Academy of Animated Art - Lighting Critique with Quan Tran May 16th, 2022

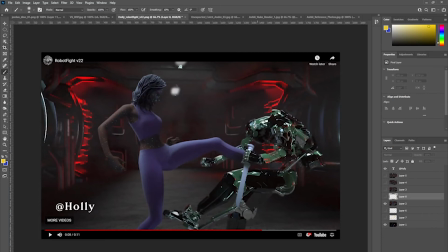Um, so I'm assuming it's a reflected surface, a reflective surface. So yeah, try and introduce that. Um, you know, maybe it could be on the floor.
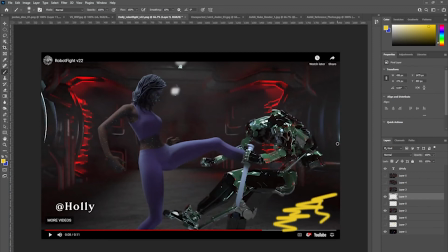You know, maybe the green's on the floor, and you have some sort of spotlight there, or some kind of light source that alludes to, like a green wash that perhaps acts as a bounce light on him.
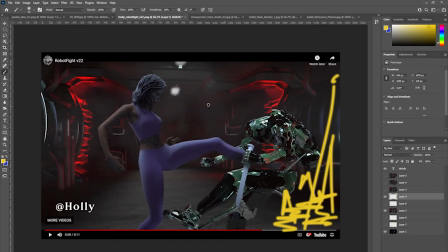Um, Background again needs to go down, and I would suggest maybe um, have this top light source being very defined.
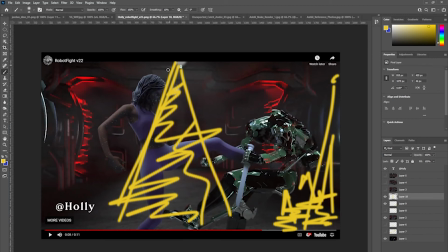It could be you could add some Atmo on it that falls off, and then on the ground there, like a more definite delineation of the light hitting the ground.
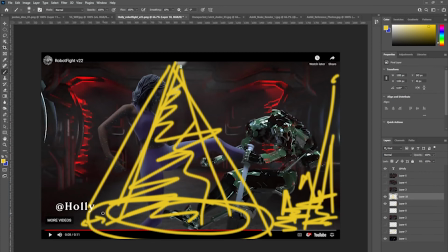Have a um, uh, very thin sort of fall off here on the spot, and then Atmo, and then you can start to.
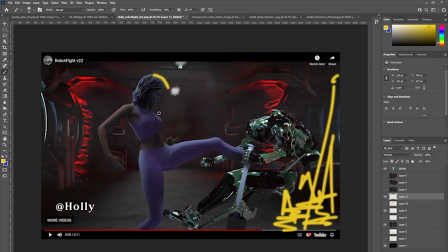It gives you a license to kind of etch out her figure some more. I see that you've done that already, but I feel like it kind of needs to be a bit hotter. I'd go another stop,
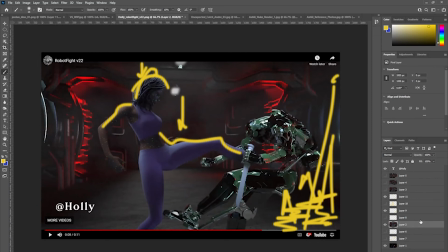and then again, background can go down,
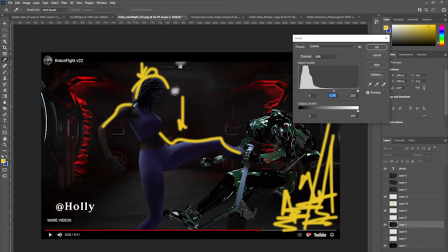and then you'd bring you kind of etch her out using these
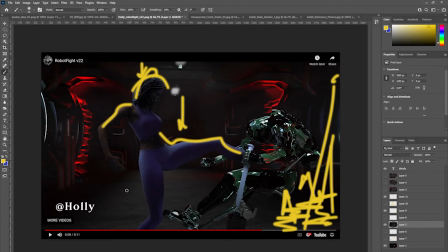using the top light and any sort of helper lights. Maybe it could come from the red here. Maybe she's defined a little bit by that red light there.
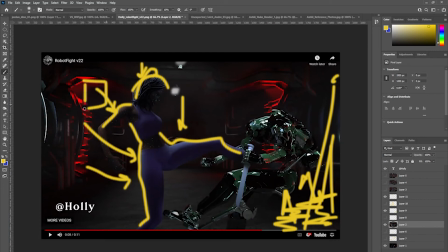It could be a total cheat. It doesn't have to be, that particular light there. You could basically fake in a light, nearer to her so that you get the hands and the arms kind of defined.
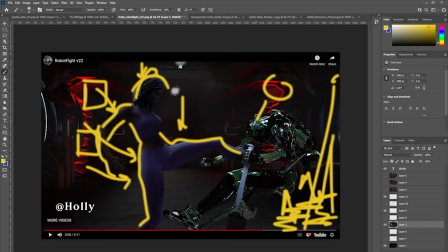Same on the robot. He could have some red hitting him as well. I see it's happening at these points here. That's really cool.
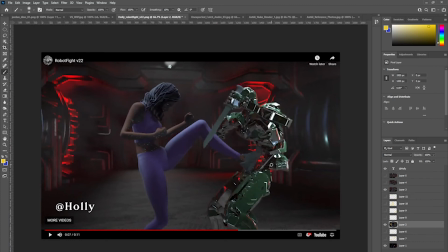And then what else do we got? Yeah, so at this point here, it'd be nice to get that red light
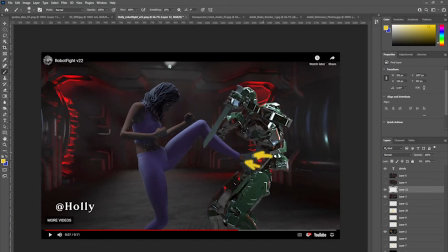kind of hitting her shoe a bit more. I see you've got a little bit there, but maybe at this point when she kicks him, just to kind of emphasize that she's, kicking him in the stomach there, that her shoe, maybe it goes,
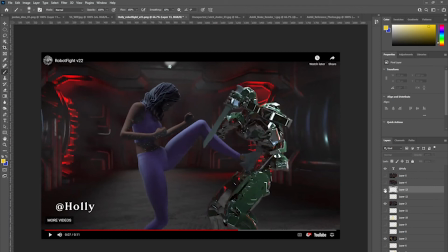maybe it goes really red at this point. And then,
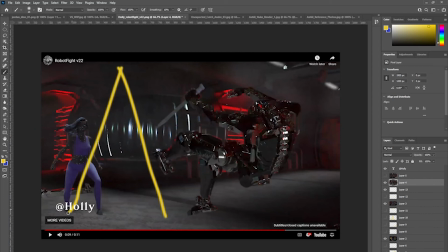yeah, if you have a sort of a very delineated top light there, when he moves out towards screen right,
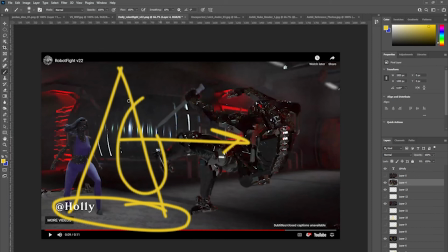you can have him, bright here, and obviously as he falls out of the light, he gets dark here.